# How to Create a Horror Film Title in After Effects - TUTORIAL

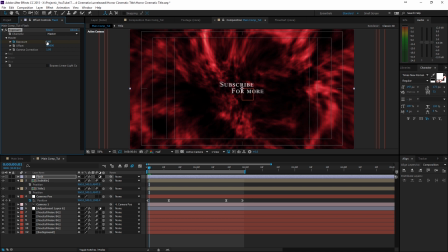[16:28]
Click on the exposure stopwatch, go one frame forward with the page down button and change it to something like 10.
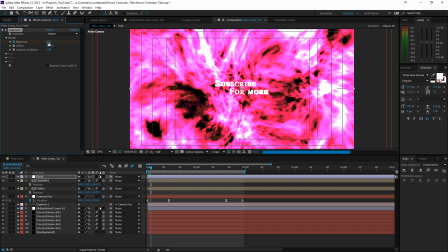[16:36]
Then one frame forward again, change to 0, then again forward 5,
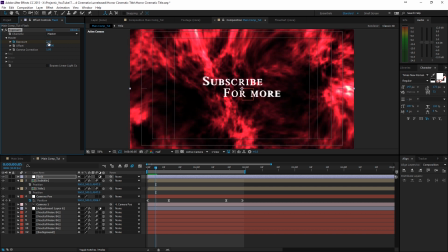[16:42]
again forward 0, and then maybe something like 2. And then forward 3 frames and then 0 again.
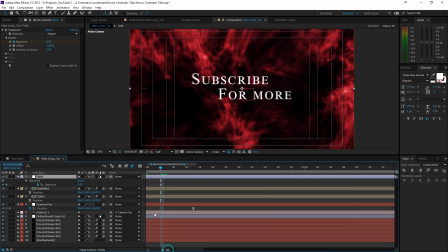[16:50]
So now you would have something like this in keyframes. So let me go over that again. So we have 0, 10, 0, 5, 0, 2, and then it's going gradually to 0. And if we're going to play this back,
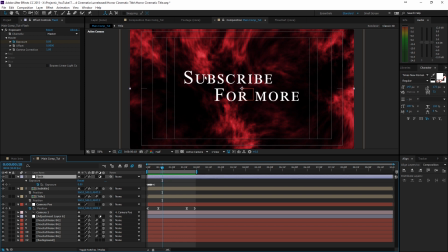[17:07]
we get something like this. So of course in the middle of the text we can actually again add a keyframe, move forward, change the exposure to 1, move forward 0, move forward 2, move forward 0, move forward 0.5,
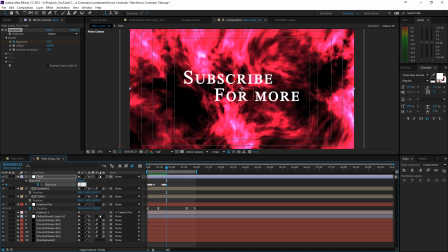[17:22]
well, comma 5,
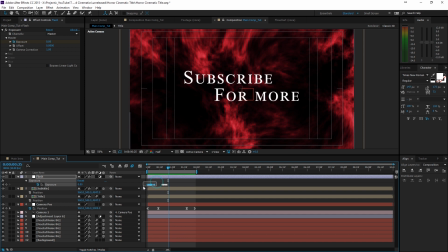[17:26]
0.5, move forward 0, and then again at the end of everything I'm just going to copy these keyframes and paste them at the end as well, and just put them a little bit out of there so we get a nice transition with the out and in.
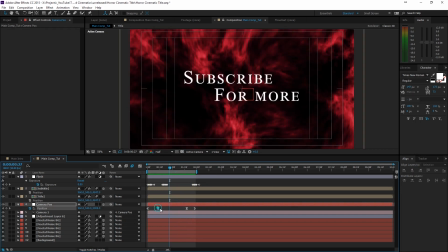[17:42]
Alright, that's pretty cool. Try to bring this a little bit more in here.
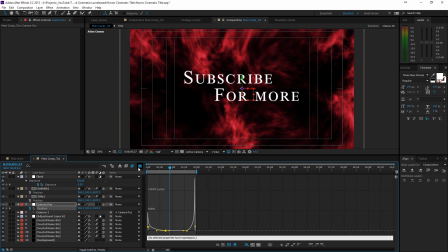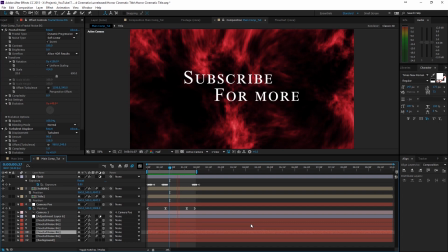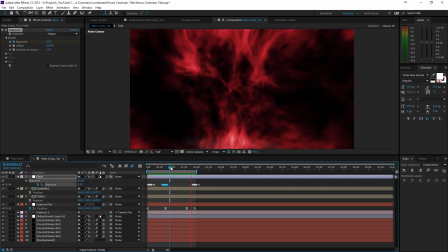[18:01]
I'm going to offset this flash a little bit later here, so I'm going to place them somewhere around here.
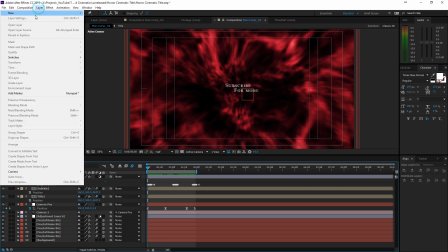[18:07]
So now we have actually everything that we needed, and then of course we can add a final adjustment layer with some final adjustments.
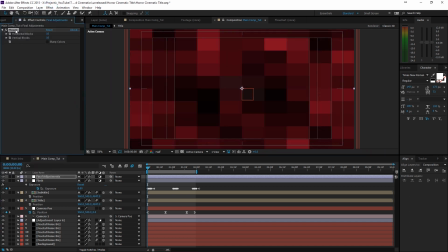[18:18]
And here I'm going to add a little bit of glow here. So, oh, that's mosaic, stylized glow. There we go. Add a little bit of radius and duplicate it and add a lot of radius.
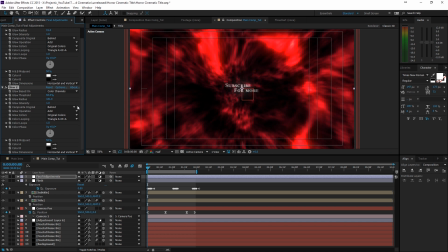[18:33]
So, and just play around with the intensity. And if we're going to see this at a lot of exposure, we're going to get a lot of glow.
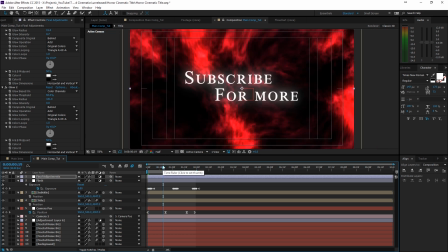[18:44]
Okay. So it's pretty cool like this, maybe a little bit too much for the text, so I'm going to bring down the intensity like so.
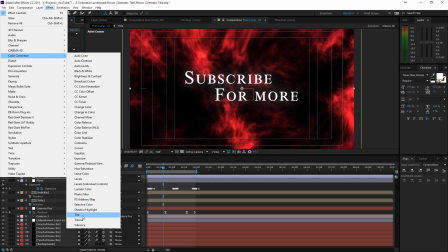[18:55]
Okay, and then maybe add a tint effect, lower it a little bit to something like 25,
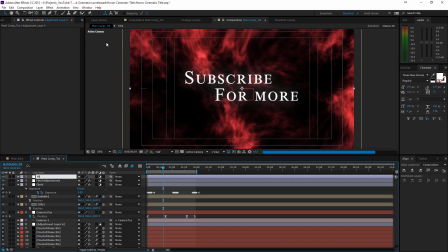[19:06]
and then add a nice vignette, new adjustment layer, rename it to vignette, and then just choose the ellipse tool, double click it, subtract it, F on the keyboard for feather, and change it to something like 250,
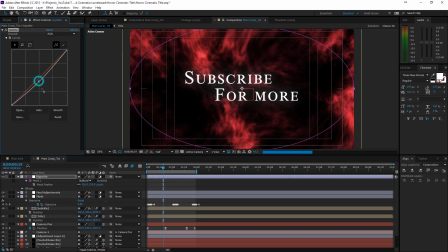[19:21]
and then we're going to add a color correction curves, and we're going to bring down the curves so we get this nice focus to the center. And yeah, that's actually it to get this intro. So what I've done then is actually just duplicate it.
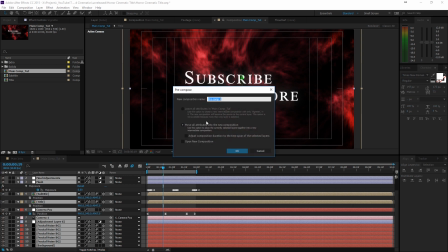[19:36]
Well, actually I made everything to be in one composition, so sequence 01 for example.
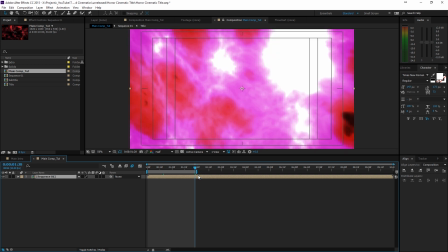[19:43]
And then at the end, I'll just cut it right here, just as example purposes.
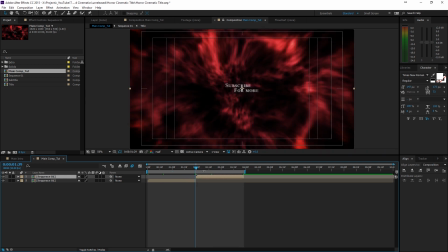[19:48]
And then I made another one, put that behind it. And actually, because of the flashes and because of the zoom, it's going to play in nicely with each other.
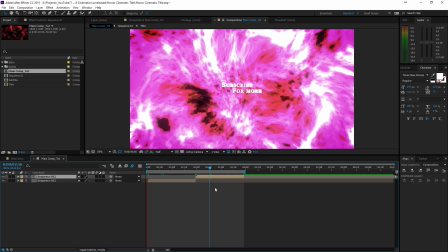[19:57]
So let's see.
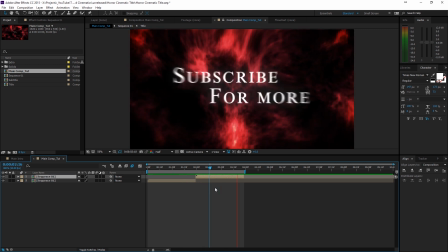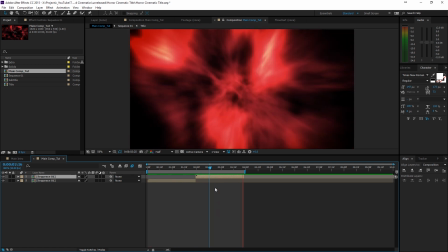[20:06]
Alright, so that's actually how to create a nice horror kind of movie intro. I hope you enjoyed this tutorial.
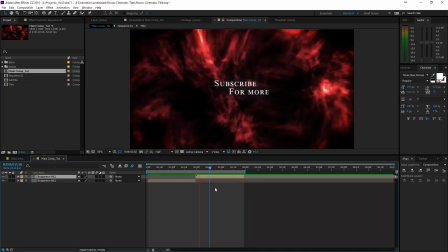[20:12]
If you did, give it a like. Also, subscribe to the channel if you want to see more. And thank you so much for watching, and goodbye.